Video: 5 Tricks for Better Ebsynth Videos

Hey, this is Frozen Fresh with another video. This is 5 tricks to improve your video, so grab some Nutella, rub it on your booty, and let's get it.
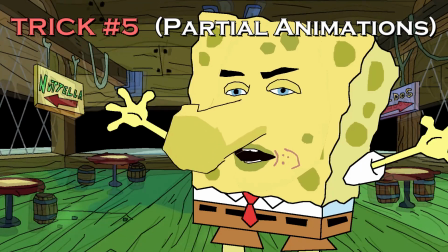9s Hey Patrick, tip number 5, partial animations.
Basically superimposing a partial animation onto an image that you've drawn. So like my Spongebob animation, I recorded myself,
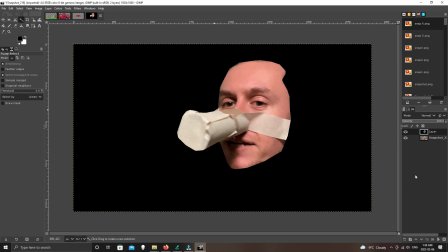22s
I blacked out the area around my face, I animated the face and then I drew a spongebob character and put one on top of the other like that or with a ditto I had it panning coming closer so it looks like it's moving forwards but
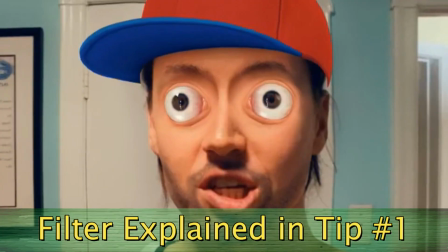35s
it's really just getting slightly bigger you can see I did it here with magneton I used the filter on my eyes and then I animated the eyes and I applied it to the magneton
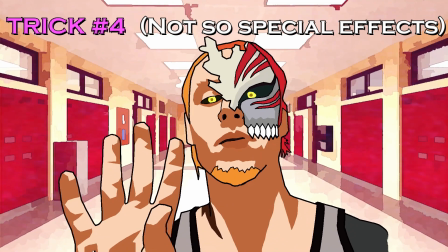44s
tip number four not so special effects bang goi so if you guys are like me and you don't have any special effects programs but you do want to have some cool stuff happening in your videos.
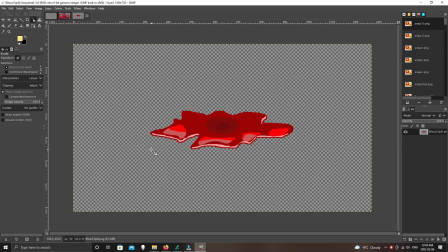56s
One of the more easier ones drawing like a pool of blood or water you put the image in your editor and then apply a panning effect it
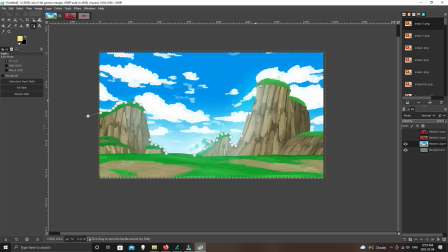63s
looks like it's spilling outwards cutting out the sky of one of your backgrounds and applying another background behind it and then add panning to that to
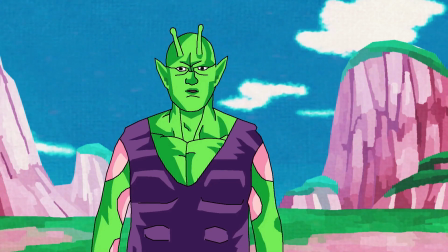71s
give some life to the image. Special effects like fire,
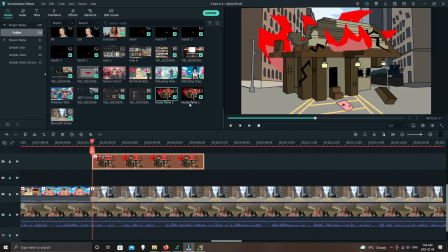74s
electricity or energy you can draw those and then alternate between two to four different forms and for electricity you
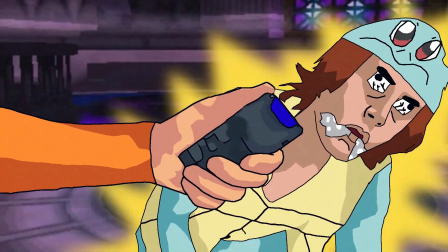82s
generally want to jump around really quickly fire is a little slower energy you know you kind of have it going up using opacity you can make one character turn into another if you want to have like a transformation so i did that with this demon here basically you take the same footage and draw the
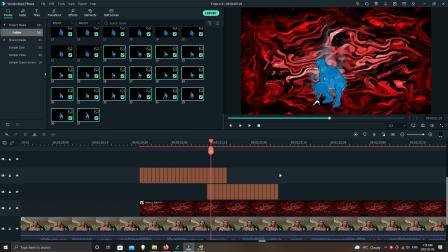98s
keyframes two different ways and then have them overlap and have one of them lose opacity as the other one gains it Yeah, I'm really tired Yeah, so this is another really useful tip Look at those Armageddon you are going to screen record other people's footage from YouTube
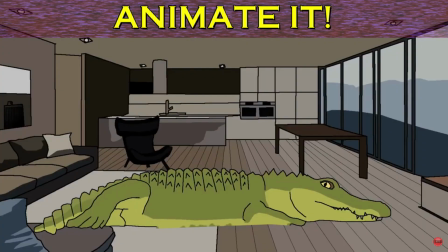119s
I've done this with video of a crocodile a girl's breast growing people walking through
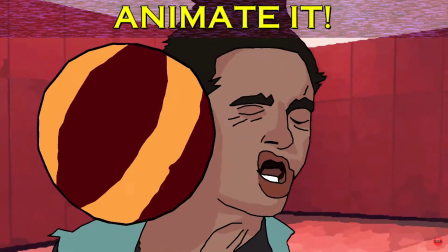124s
a hallway Someone getting hit in the face with a slow-motion soccer ball really convenient honestly
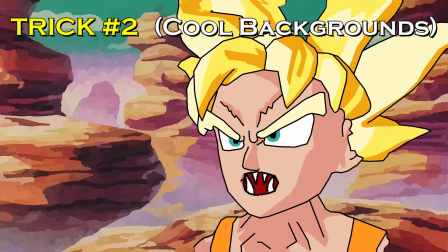So this is a way to make super easy backgrounds in about 30 seconds I used to draw them out,
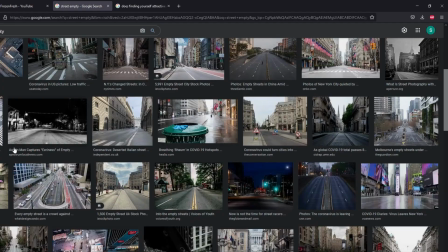140s
but I found that took way too long So what you do find an image from the internet of a real-life background one that suits your video put into GIMP Which is a free
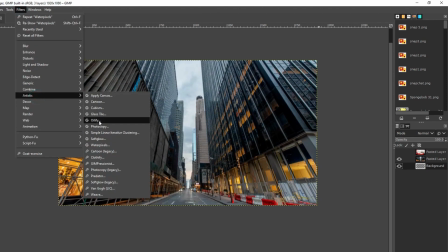147s
program I think you can also do this in Photoshop though and apply an artistic filter called water pixels and it's a kind of a cool
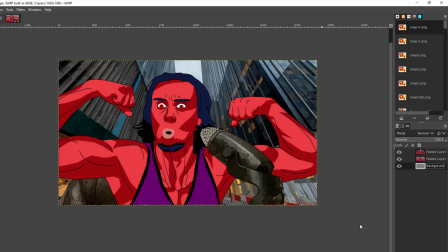155s
Look that goes really well with the cartoony vibe of absinthe animations That was a great battle Pikachu Tip number one snapchat filter use a free program called snapchat so i really recommend this i don't see other people doing
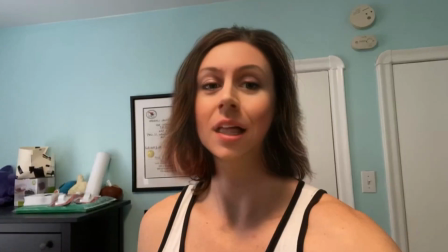171s
it and it can give you a huge advantage in your animations if you want to make a character female if you want to make them a strawberry a police officer an animal
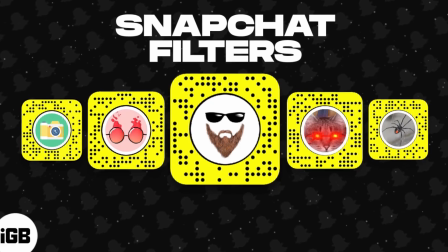179s
anime character all sorts of things are there you just have to search it in the search bar and it's a filter that's the end of the video i hope you guys enjoyed it feel free to subscribe if you want to you don't have to let's end with me dancing in front of clients
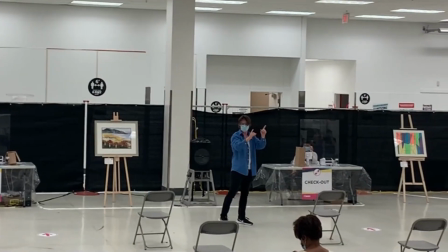191s
at work Oh, oh, oh, oh.